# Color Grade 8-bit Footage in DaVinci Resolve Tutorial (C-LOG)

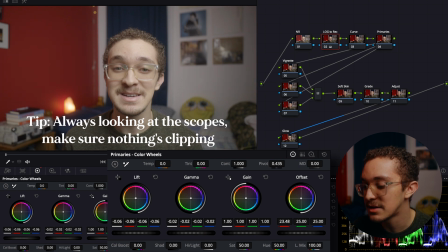You know, I can also touch the gain to see how that looks, and then I always bring down the offset a little bit, or I try to see if I can start color balancing a little bit now, so later on I don't have to do too much in the grading.
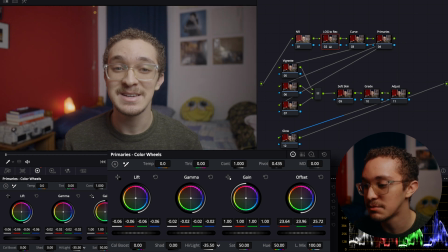I also bring down the highlight so then my face looks more evenly lit instead of it just being, you know,
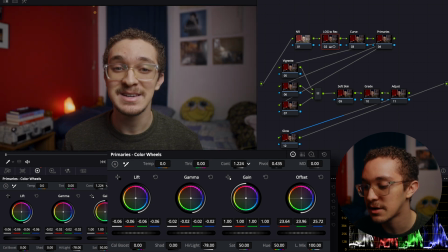kind of overexposed, and of course I increase the contrast and move the pivot a little to see how that looks. And you definitely have to add saturation in there, and I tend to mess around with the temp and tint to see if I can get a good white balance to start out.
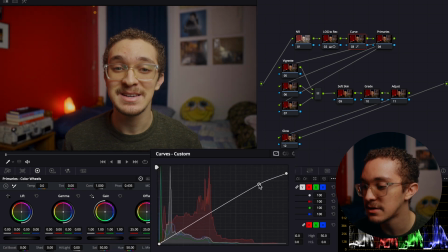Now, in this next note, I tend to mess with the curve a little to see if I can get a little style going in already before I start grading.
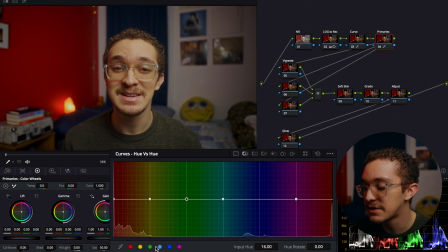And then in the fourth note, I tend to mess around my primary colors and see if I can shift the hues to where I want them, mess around with the saturations of each color and the luminance. I try not to push and pull too much because with 8-bit footage, you can see it break way easier than, you know, 10-bit or anything higher than that.
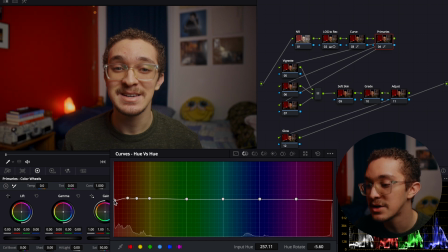So I try not to change the colors that much and try to get it right in camera before, so I don't have to do that much push and pull when I'm color correcting and grading. Now for these next three nodes,
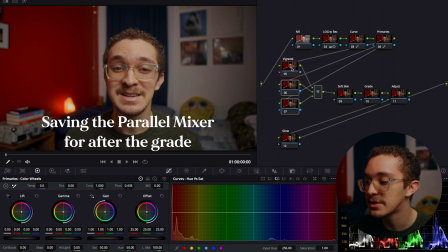I actually use a parallel mixer so I can get a little vignetting going on and darken some parts that I want to do later on after I do the color grading. Now we're going to leave the parallel mixer aside for a moment and just focus on the skin. So here we're going to use the qualifier to just focus on the skin,
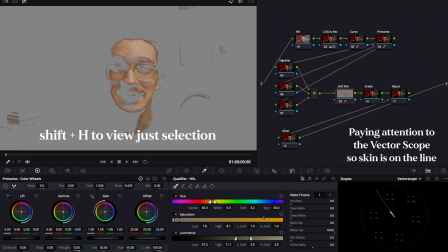make sure it's all corrected and the skin tones don't look any funny, you know, there's no funny business going on. But if everything looks good, we're just going to use the qualifier to reduce the detail in the skin so it looks a little softer and smoother.
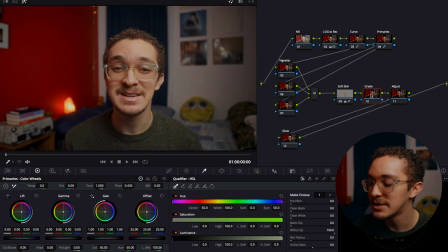Now in this next node is when I get into the color grading. So for here, I like to drop my lift towards the teal and bluish tones, you know, so I can get a little orange and teal going on. So that's where I move it down to teal. In the gamma, I increase it into the orange side a little more.
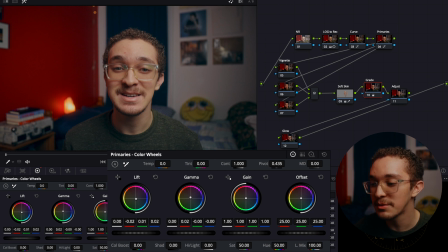I try not to do too much. You can push it a little more, but with this, I want to be a little subtle and just keep it clean. Now in the same note, I go to my log wheels and mess with the shadow so I can take away some of that greenish tint that's going on so I can make it look a little more black.
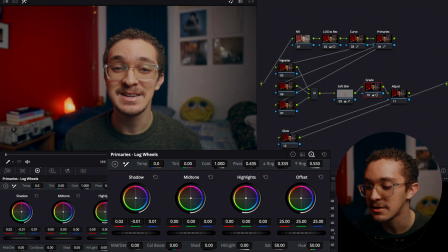So things that should be black in the image do, and there's not a weird tint happening. I also mess around with my midtones, giving it a little more orange so it comes out a little more. Now, as I said before, I tend to not push it that much since I just want to keep it clean and not do too much of the 8-bit footage so it's not breaking apart.
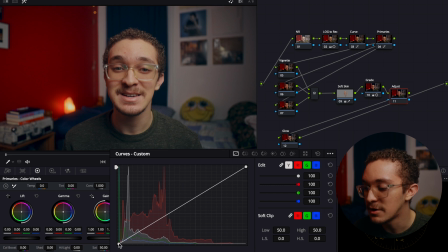So in the next node, I'm just adjusting that look that I put. So I'm looking at the curves and seeing maybe I will go into the editable spleens and just, you know, increase a little contrast in the curves and see what else I can do just to clean it up. And then in this last node, I put on the glow effect.
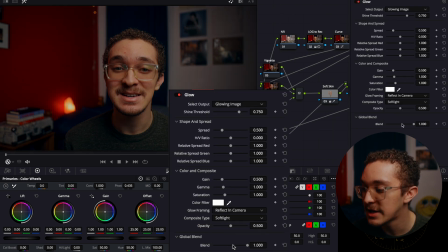In the glow effect, I change the composite type to soft light and I bring the global blend down.
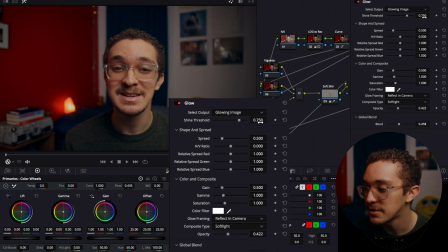Then I just mess around with the shine threshold and the spread and see what works. Also with the gain gamma and see different things I can try out. Also the saturation as well. Now, if you have the studio version, you can definitely go back to the first node and then add some noise reduction if you want to.
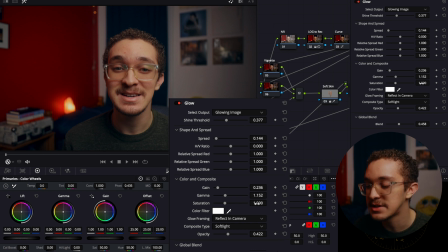I haven't been doing that and I still gotta like mess around with it to see what I can do to get a really nice clean image going on.
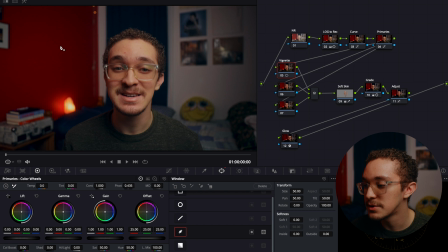But now I usually go back to those three nodes that I put aside for the parallel mixer. And for that first one, I want to bring down the exposure on the wall because I feel like it's a little too bright and it, you know, takes away too much attention from, you know, me and the subject.
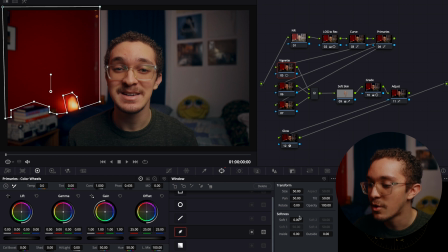So I go into my windows and create a shape around that wall just to lower the exposure, and then I feather it out a bit. And then I just bring down the exposure and the gamma, and I think it comes out really nice and it doesn't mess up the image at all.
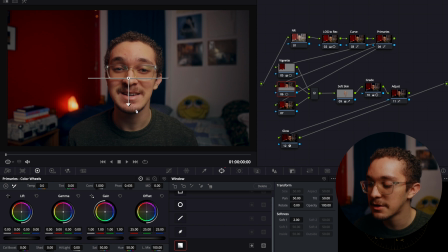The footage doesn't break and I think it's a good look. And then in the other two, I'm kind of making a little of a vignette in some parts and darkening some areas of the
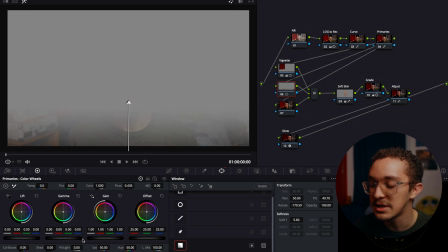image just so the focus can go straight towards me and not anything distracting that could be in the background.
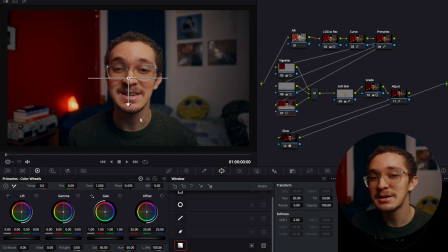And then that's pretty much it for this clip. I don't think there's anything else I need to do.
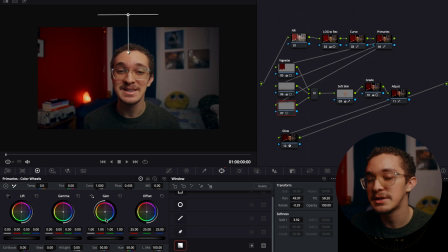You know, you could always, you know, change things and see what could be added, but that's pretty much it for this one.